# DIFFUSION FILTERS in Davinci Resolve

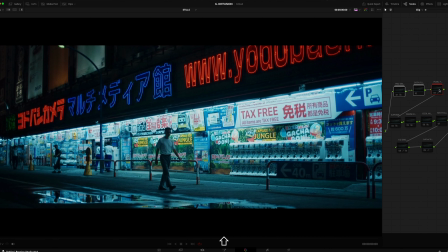So far, these three, and I go back to Pearlescent, so you can see the highlights are mostly affected, leaving the darks with a soft but ever so slightly raised contrast. But the main visible effect here is the highlights.
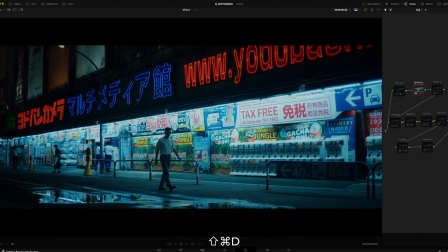For the satin, again, it's very similar in the way that attacks the highlights, but it's very visibly softer in the highlights and way more subtle in the shadows.
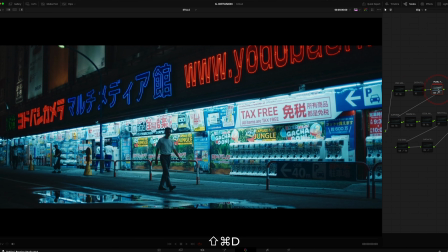And the Pearlescent is affecting the whole image, giving it that lush, like dreamy look.
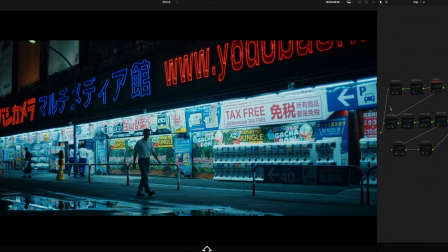So in the middle section, we have the mists.
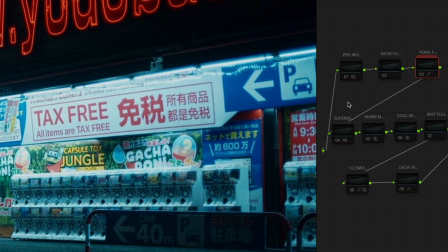We have Supermist, warm, cool, and a regular mist.
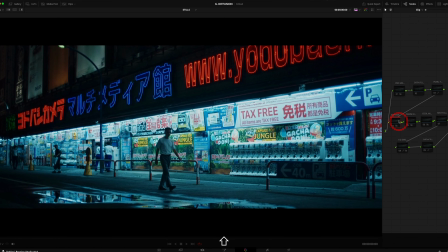Let's go with Supermist. Boom.
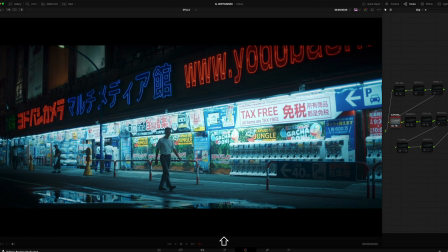It softens the overall image, reducing the fine details quite a lot, contributing to this ethereal, dreamy look.
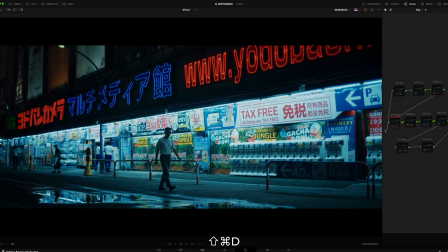I think I really like this one. And the contrast is highly reduced as well, and it has a super pleasing roll off from the highlights to the shadows.
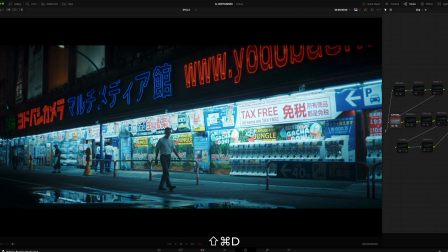I really like the warm Promise filter, and you can see, on and off, you can see in this white-ish tubes here that is making this light warmer.
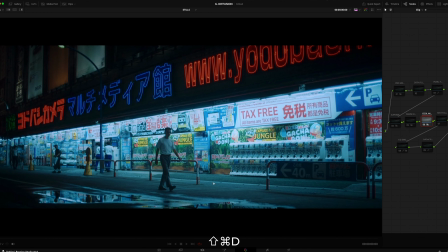This is exactly the same as making the highlights cooler. Yeah, so warm, cool, warm, cool.
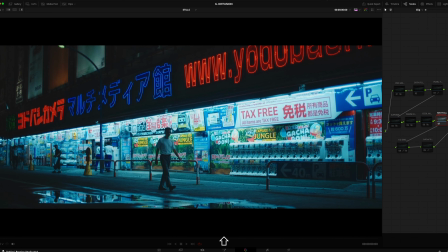And the mist full is, it's reducing the overall contrast, the whole contrast. It's adding a very creamy look. So let's move on to the half smoke. Half smoke is, wow. Again, the smokes are one of my favorites.
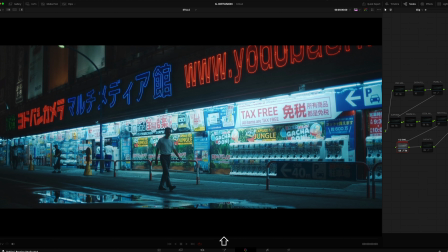It provides, obviously, a smoky feel, hazy quality to the image. I'm actually trying to emulate, if you were using a smoke machine or a haze machine. And this is very obvious in the whole of the image. Let me grab just a still of the mist.
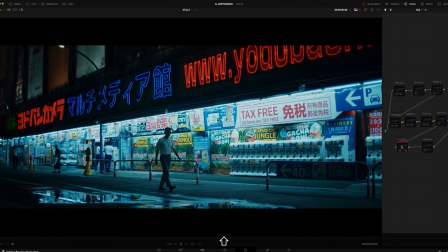Let me add the smoke filter, and then do quickly on and off the mist.
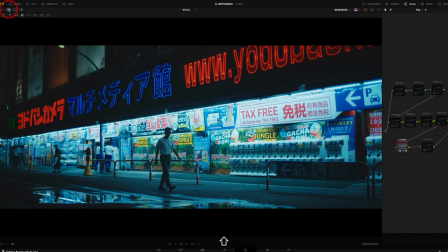You may think that they are very similar, but indeed they are quite different. The quality of what they do and how they're attacking the shadows. This is the mist. Look at here. This is smoke.
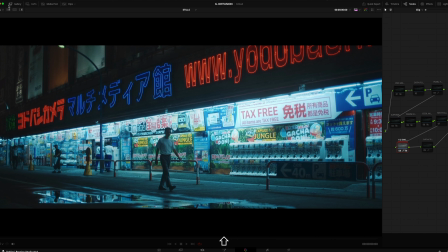Yeah, so the mist is overall is softer, is less contrasty. The smoke in the shadows, in the midtones, is a bit more contrasty. The highlights, and it has quite a lot of glow that it's into the midtones.
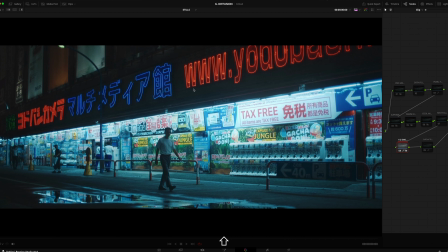You can see from here into the midtones how it, comparatively with the mist, that glow is bigger. On the first view, it may look, they're very similar, but you put them on and off, and they're very different.
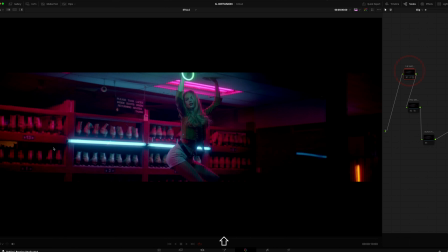Let's move on, different image. But let's go with the smoke. An eighth of the smoke. As I said, one of my favorites. It's looking really good. Let's go to the Pro Mist.
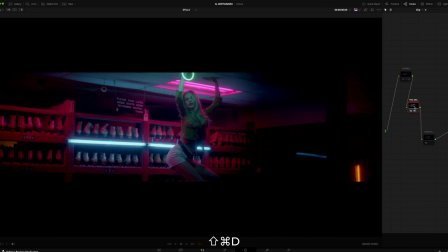Really nice. It's a classic. There's nothing not to like about the Pro Mist.
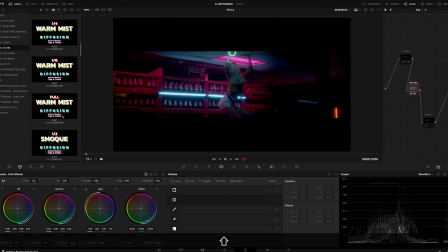But let me do something so you can see quickly the graduation. Right? Sorry. I didn't say before, this was the full. Let's start with an eighth. Just pay attention here.
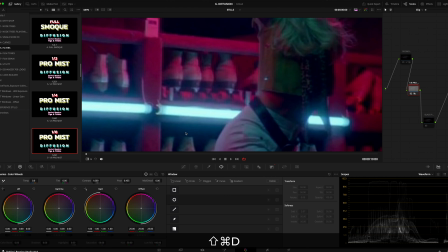The glow is subtle, but it's there. So most of the 1/8, I will use it all the time. Is you cannot see it, but you can definitely feel it, right?
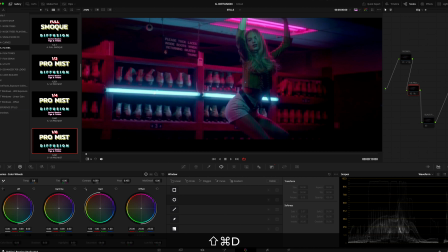So what I mean with that is that you have to look at it to, yes, it's doing something.
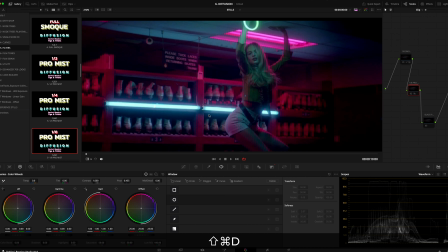But it's not obvious if you were to see the image as a whole, it's not that obvious. Then fourth, now it's starting to become more obvious when I do on and off. Half more, and obviously the full version here.
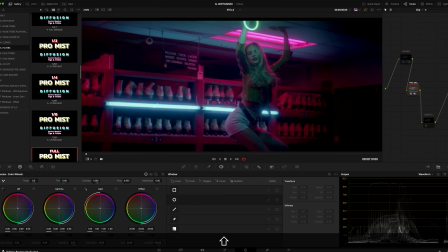So it's meant to be that way. It's meant to be subtle.